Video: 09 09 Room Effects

The next thing I want to do is say, let's see, I want this to be kind of significant, so I'm going to reduce the transparency of it a little bit further. So it's about 75% here. According to the alpha channel, it's a value of 184.
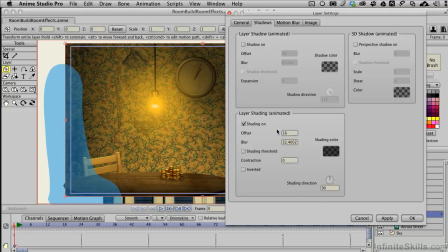[4:21]
Leave that there. The offset is going to be kind of significant. What do these numbers mean and what do they relate to? Well, it has to do with pixel dimensions inside the document.
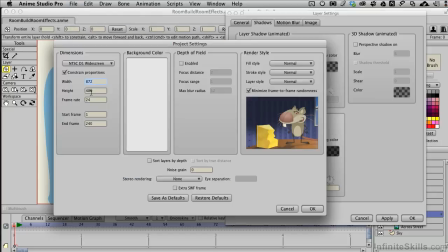[4:30]
You remember that under the File Project settings, we went ahead and accepted the default settings of 872 pixels by 486. So the height is what I'm looking at right now, 486, almost 500. I'll click cancel here.
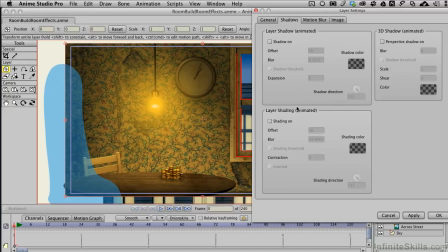[4:45]
I really don't want to change anything. What I'm going to do for the offset here is increase this. I'll turn shading on. Make sure that I have the correct layer selected right there.
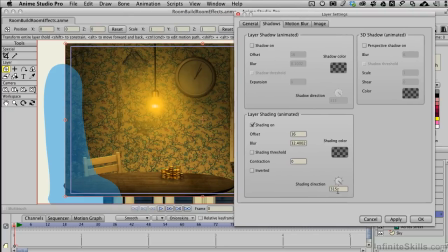[4:56]
Okay. And I didn't apply it, so I'm going to have to reset everything right here. Turn that back up to 90. I want this offset to be 1/5, about down to this clock area. I want that to get darker only on the wall, so that's why we're doing this to the wall layer itself.
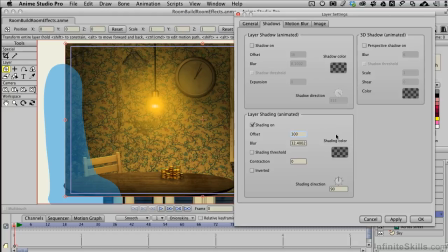[5:13]
So let me offset this by a value of 100, and let me blur this by like a value of maybe 50. And I'll need to come back and check this transparency here. Bring it back to where it was, click Apply.
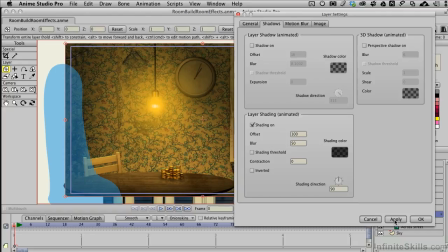[5:27]
Now this is a render time effect, and it means that we won't see it happen until we actually do a render.
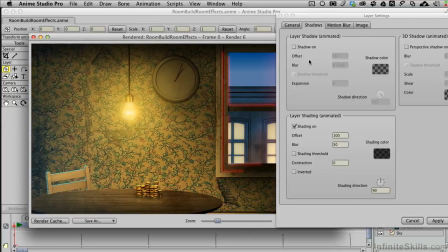[5:34]
So let's do a render. Now we can see we're getting this nice darkness going across the top here.
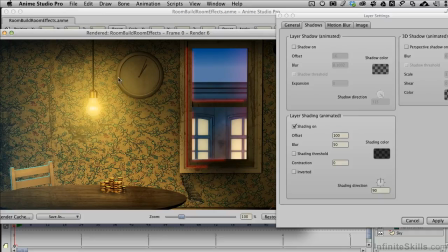[5:41]
I may want to extend it even further, maybe give it a blur value instead of 50 of 100.
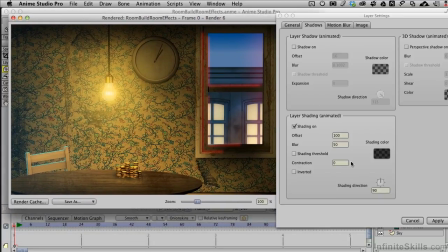[5:47]
Let's try that. I'll leave this open for comparison. I'll blur this now to a value of 100.
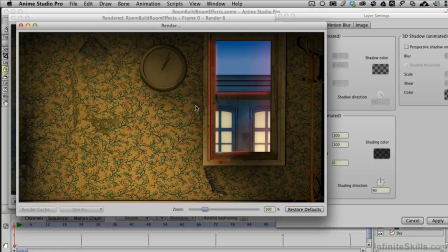[5:56]
Click Apply. We'll do a new spot render. Now this darkness is coming down from the top.
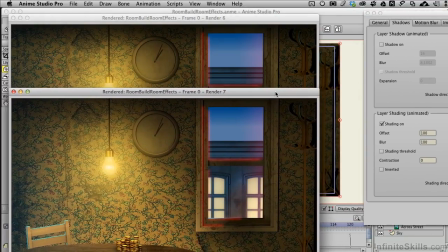[6:03]
Let me move the layer settings over a little bit so we can kind of compare these two side by side. So we get this darkness.
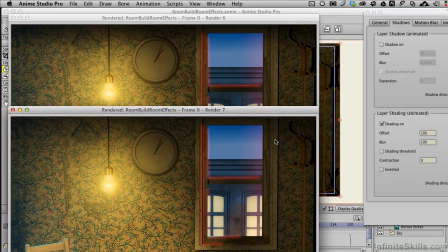[6:10]
It's obscuring more of this window frame here, and the effect it's having is that this darkness is now pushing out or making more obvious the background across the street, and we'll want that. I can go ahead and play with it just a little bit more if I wanted.
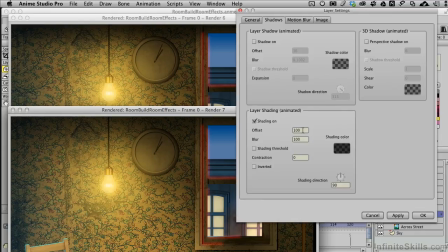[6:26]
Let's try, say, a value of 150. Move that further down. Click Apply. And we'll do another render.
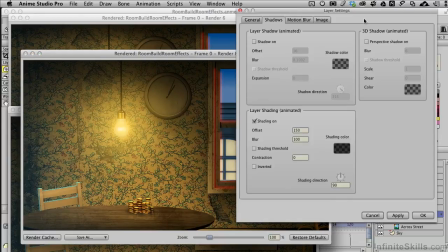[6:39]
I'll move the layers palette over here.
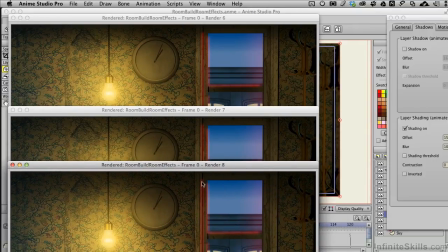[6:45]
Compared to these three, that darkness comes down very nice. We get this red highlight a little more obvious from that neon sign.
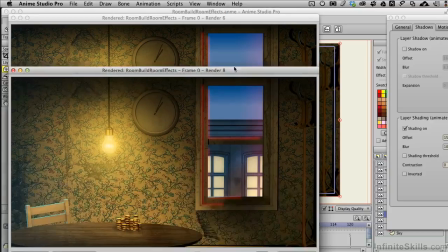[6:52]
It's a good look, like what's going on, so we'll leave our layer effects settings like that.
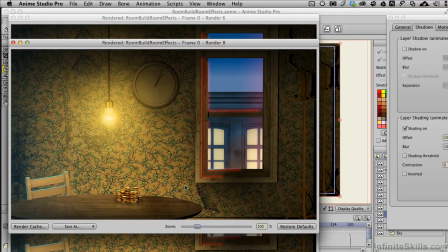[6:57]
So we've got the reflection going on for the coins that move around, and now we've darkened up the ambience so that it works better in the scene for a focal point on the left, and then a second focal point when we get our government agent back over here.